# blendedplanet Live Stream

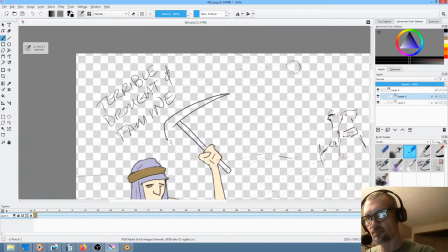[77:35]
And boom, boom, boom, boom. Works for me. Alright, color. We'll fill that with that, and we'll kind of pick a brownish color, I suppose, for the handle, right?
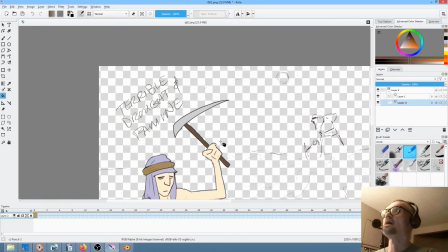[77:49]
Okay, cool beans. All right, now what we want to do is let's deal with shadowing.
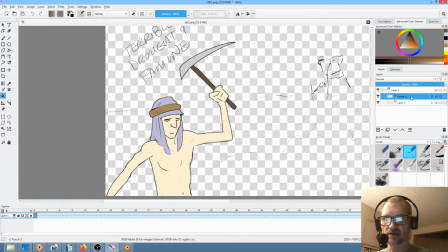[77:55]
You know, you gain a lot of production value with shadows. So let's go lines. Let's call this lines. Let's call this color. And let's add a layer called shadow. SHD is my standard abbreviation. That's going to be alpha locked.
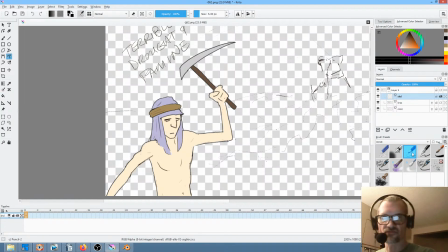[78:11]
So now we're going to go ahead and again use the freehand shape tool, like so. And a lot of times what I'll do with the situation like this is I will deliberately keep it zoomed out.
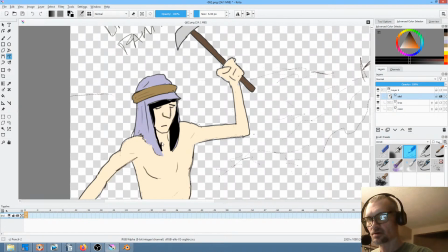[78:28]
Whoops, that's not what I wanted to do. I'll keep it zoomed out so that I'm not overproducing.
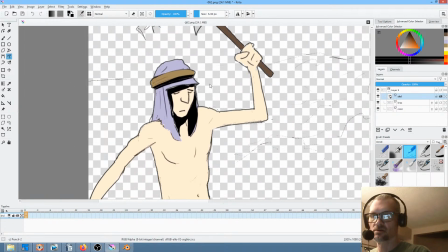[78:36]
I don't want to create more detail than your eye is actually going to care about when you watch the thing.
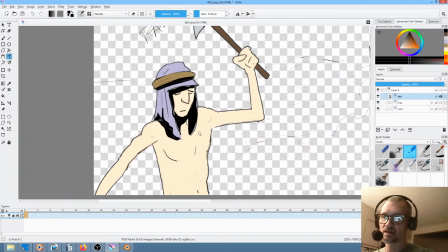[78:46]
Okay, so now I may at times err on the side of not giving enough detail.
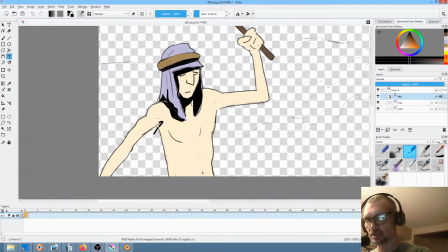[78:50]
I readily admit that. Okay, actually I suppose a little bit of a,
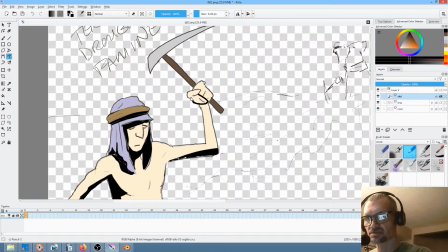[79:03]
yeah, I mean it's supposed to be like a harsh sun type situation, so let's just go ahead and shadow this out. Shadow that out. You can see where the color isn't filled in correctly. So that's something to be aware of.
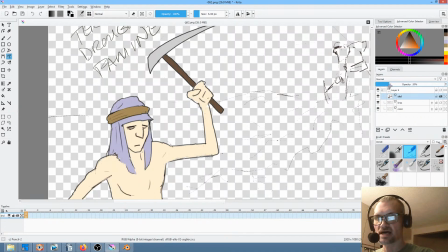[79:17]
And then we'll just kind of dial it in like so. Okay. Yeah, we're rocking.
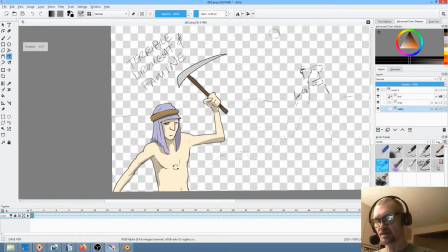[79:32]
Okay, so let's address the color problems. I think I'll just grab the pen, or a pen, and deal with it that way.
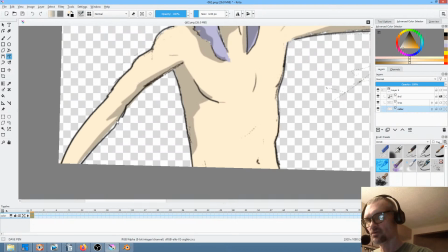[79:40]
So I'm looking for, whoops, boom. I'm looking for some problems.
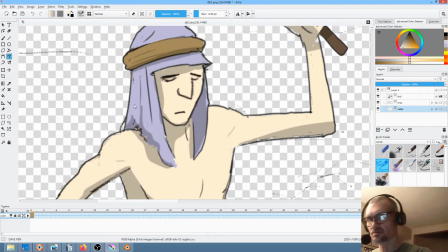[79:49]
Looking for some little holes in it. Boom.
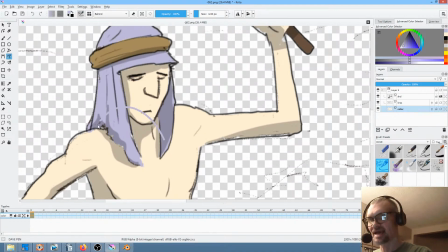[79:54]
I'm going to go into behind mode so I can't accidentally make a mistake, and boom, fill that in.
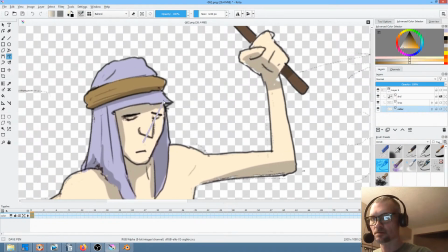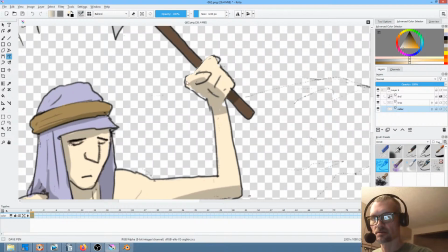[80:06]
definitely need to do the same thing here. Wow, that's definitely problematic.
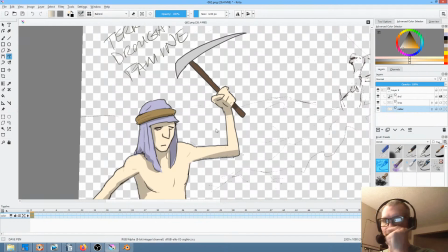[80:13]
Okay, cool. My nose is itching a little bit. Okay. Okay, so I always wanted to ask this question. Why don't you do the entire rough animation of the entire show first episode? It's because you want to see some progress before moving on.
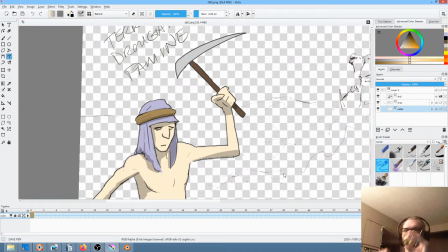Partly. It's partly that
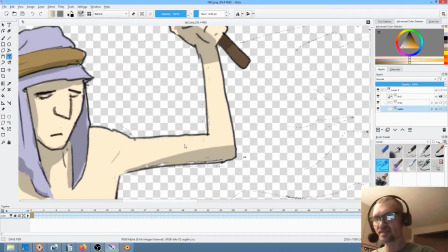[80:47]
I've thought very seriously about doing that, doing the whole thing as a pencil test first. I think that I would have a strong
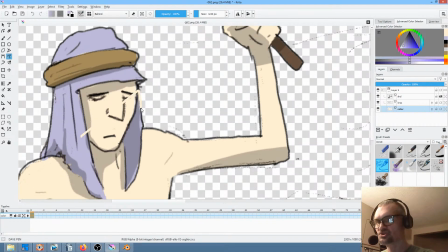[80:58]
proclivity to overproduce. If I did the whole thing as a pencil test, I probably would give myself an extremely
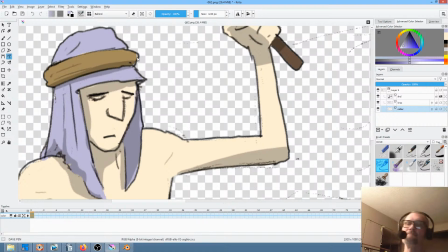[81:12]
large amount of work to do that didn't actually need to be done, because if you look at my storyboard,
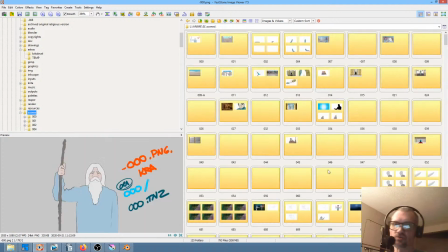[81:22]
okay, I'll explain this the best I can. If you look at the storyboard, it's probably not going to be hard to see.
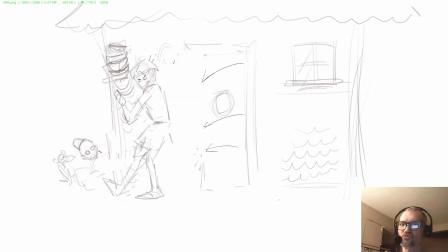[81:33]
Okay, look at this. Okay, it's pretty obvious from the camera angles,